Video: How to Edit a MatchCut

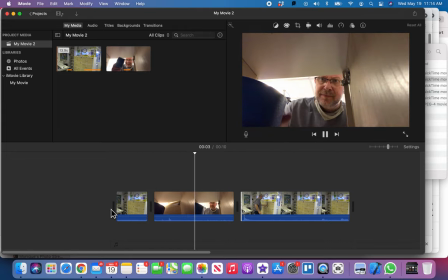Oh, find it.
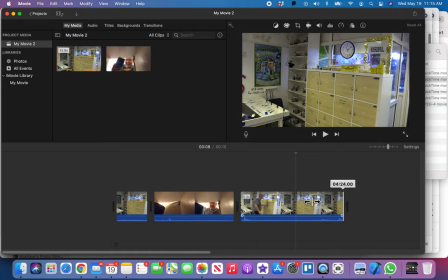Okay, and then I can just, once I walk out of frame. And where am I at?
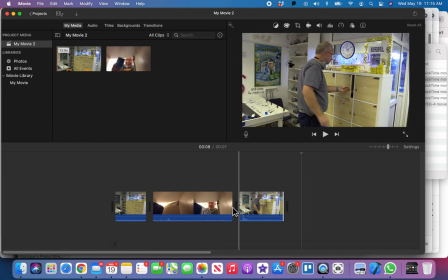Right there. I walked out of frame. Now, it's funny thing is, when you go back to watch your own work, you actually don't see the edit.
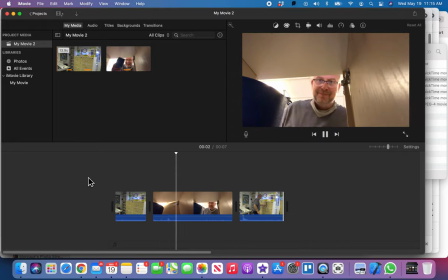It just is, it looks very natural. Like, you just watch it and go, okay, here he is getting it. Grabs that there, finds it, and do it.
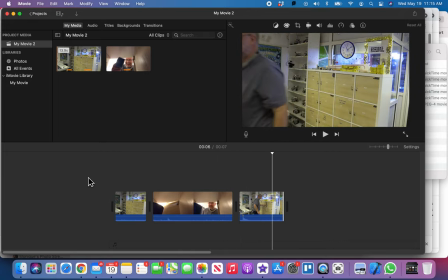Okay, now what's giving it away now is the audio is not matching. This camera here is picking up a lot of background noise, probably from the air conditioner, where this camera wasn't hearing anything.
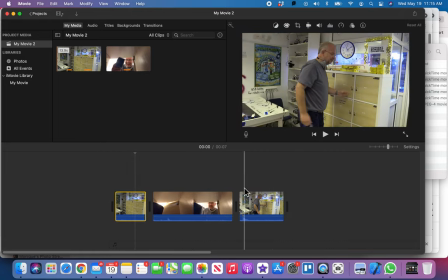So I'm gonna take these two clips. I'm just gonna hold down my command button so I can select two clips at once.
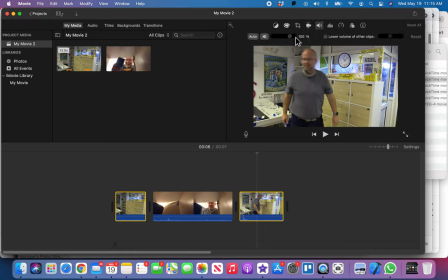And I'm just gonna turn the volume down on those, just because we're just hearing way too much of the air conditioner.
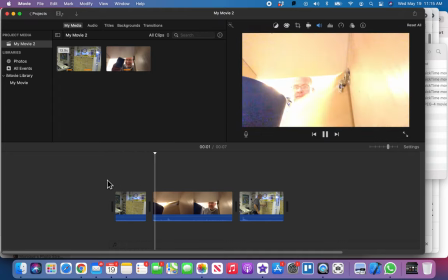It's not matching what the audio is. Still, I can still turn it down even more.
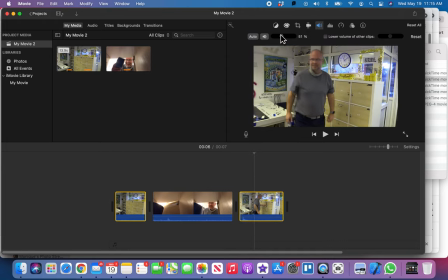Let me select those clips again. Turn it down even more, 30%, okay.
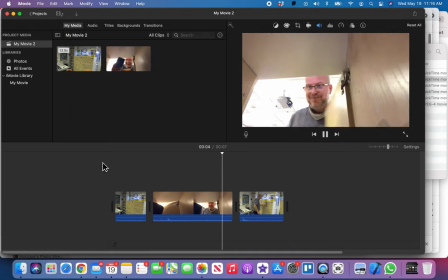There it is, finds it, goes back. Everything is good. And if you just, you just want to scrub over your work just to make sure. Yeah, that's looking good, that's looking good.
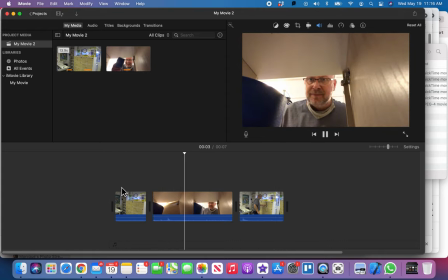Let me watch it one more time just to make sure. And I'm really focused in on that door. Does it match perfectly?
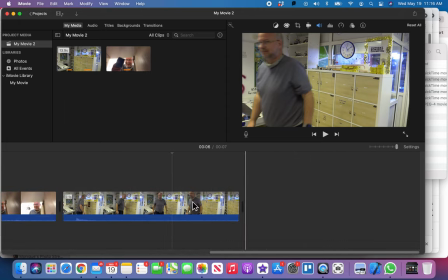And if it doesn't, if you want to do more, you can always zoom in more so you have a finer set of details here on your actual edit.
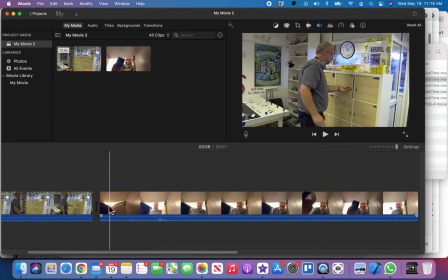But I think I've got the doors matching perfectly. And this is called a match. Do I get this one right? No, look at that door. That's why it's looking a little off. Let me just edit this so just, so I got it.
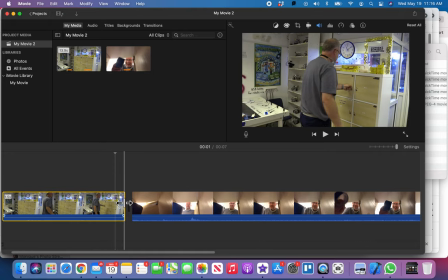I just want to move this edge forward. Let me select that clip. I want to move it forward just so, there we go.
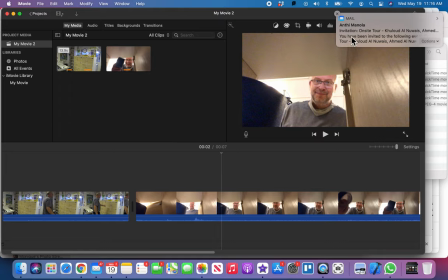Now we can just barely see the light. Yeah, that's looking good. Okay, so I think that is, let me get rid of that message there.
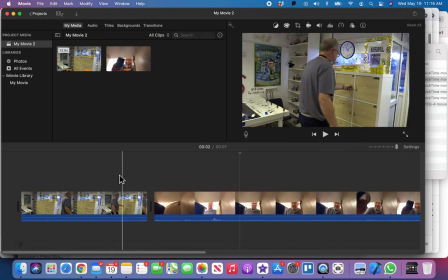I think that's a really good edit of this match cut. So now, you know, it's your turn and I want to see it just work perfectly, perfectly clean, just like this, so that yours is flowing along and looks, and so you don't even notice it's there. You're like, your mind just like, well, of course, that was a shot inside the cabinet. Why wasn't it? You know, kind of thing.
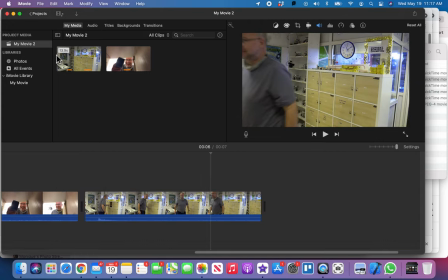Okay, good luck with that.